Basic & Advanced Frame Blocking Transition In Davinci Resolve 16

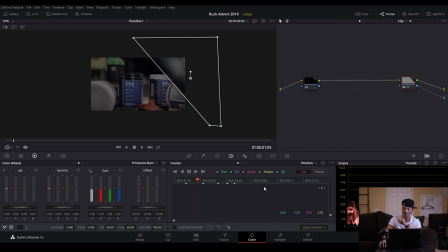(12:21)
Because if you are on the frame button where you make your own tracking data and you change the softness there, it will kind of add that, almost as if you're keyframing the entire window itself. So with clip on, it will allow you to make changes to the overall mask
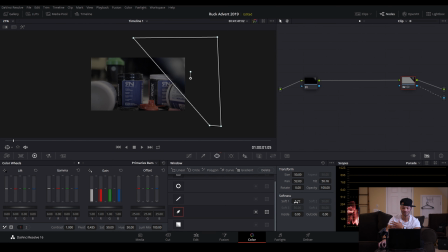(12:40)
that will go ahead and, you know, stay that way throughout all your keyframes. So now I can move this down and maybe move this on the inside a little more.
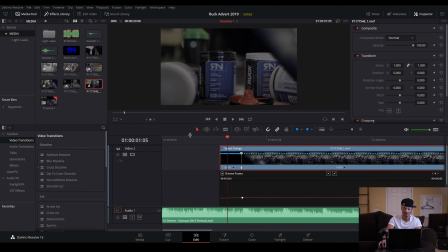(12:56)
Yes, and that is...
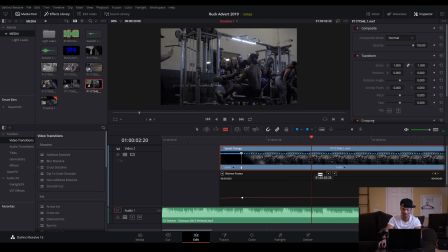(13:04)
Yes, that's beautiful. So let me hit B here and get our next clip ready. On this hit right here, I'm going to hit B for our razor tool. Click this clip, and
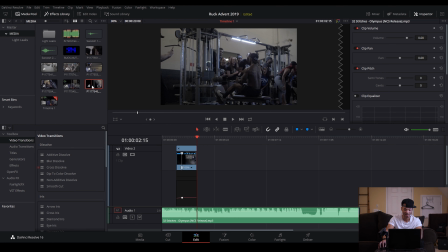(13:23)
I'm going to delete this or hit backspace and go back to this clip and just go further along in this clip. To where this guy right here is like, ah, I love it. That's so epic. Ah, this couldn't get any more epic.
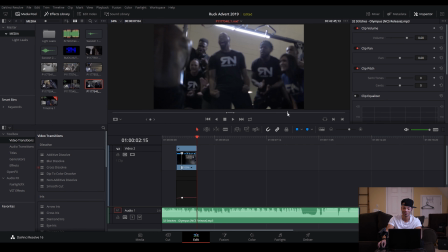(13:42)
And then this guy just comes along. It's like he knew what kind of music I was going to use. So I'm going to hit I to mark in, go to the end. Whenever he comes into focus, I'll mark out, drag, just hit the video icon, drag this in.
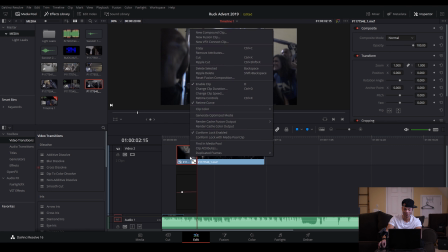(14:00)
I'm going to get rid of all this by right-clicking, going to retime curves and controls.
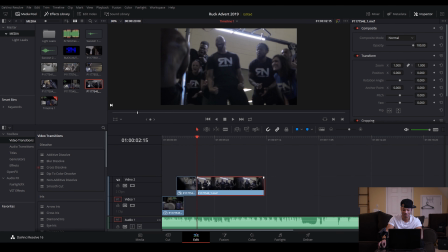(14:07)
And let's see, what do we want to start this? Think about right here.
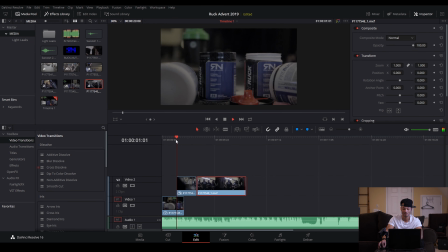Yes, I may make that a little longer.
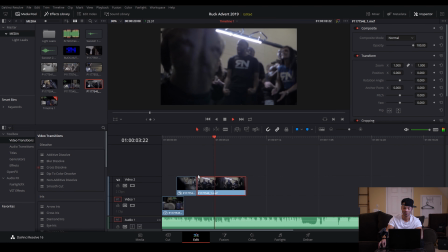Yeah, I'm going to start on this beat instead. It's a little smoother.
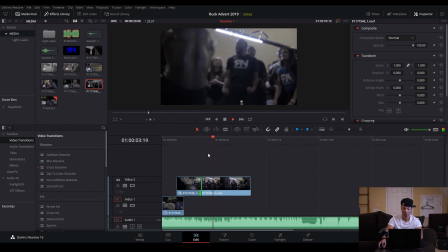Alright, and I want this to really come into focus a lot faster because I don't have much time.
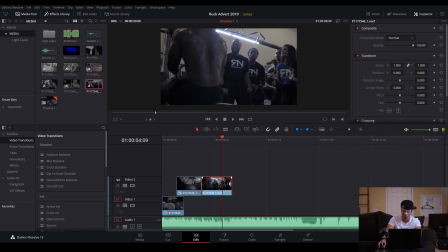(14:51)
We're going to end this one right here. So we got to get Yeah, that's good. And one thing I can do to make this a little more intense is do a little keyframe zoom.
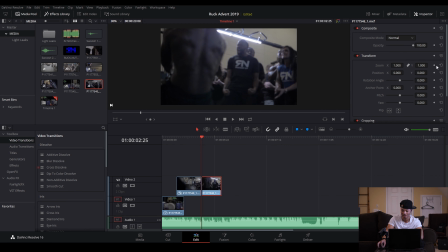(15:05)
So if I go to the end of this clip, or the beginning, and hit the zoom keyframe, and then go to the end, and actually, let me go back to the beginning. I'll make one in the position as well at the very beginning, then go to the end, zoom in pretty far,
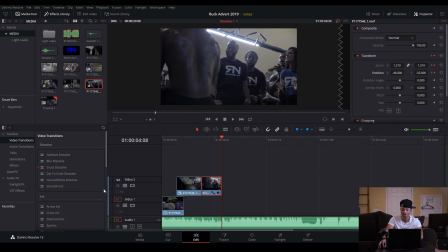(15:24)
and kind of position it to where he's the focal point. Yeah, that's sick. That's a little too fast, but if we just bring this down a little, like two, yep, right there,
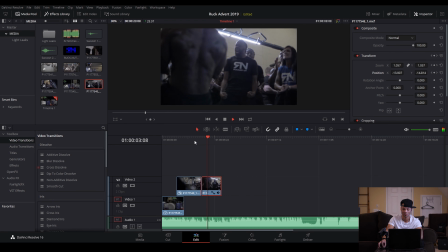(15:43)
should be really smooth. Yeah, that's intense.
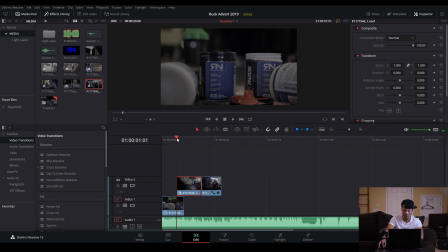(15:50)
And you know what? I may want to follow that trend with this shot right here. So I'm going to hit the zoom at the beginning of this one, and at the end, I'm going to move this in too.
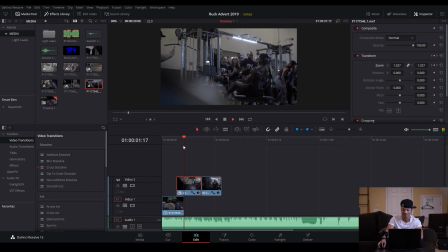(16:00)
But it's going to be slower. It's not going to be as intense. Yeah. And it just like keeps happening.
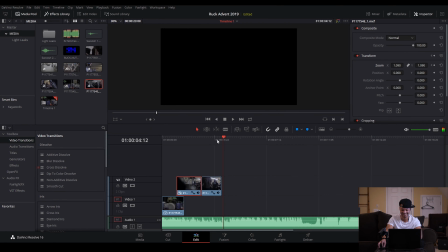(16:13)
It's so intense.
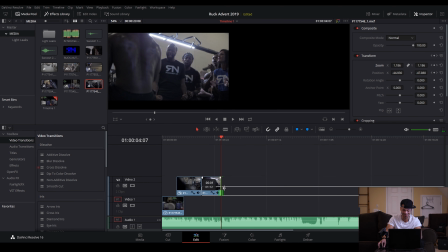(16:21)
It's almost comically intense. But that's totally fine with me. It's that kind of video for sure.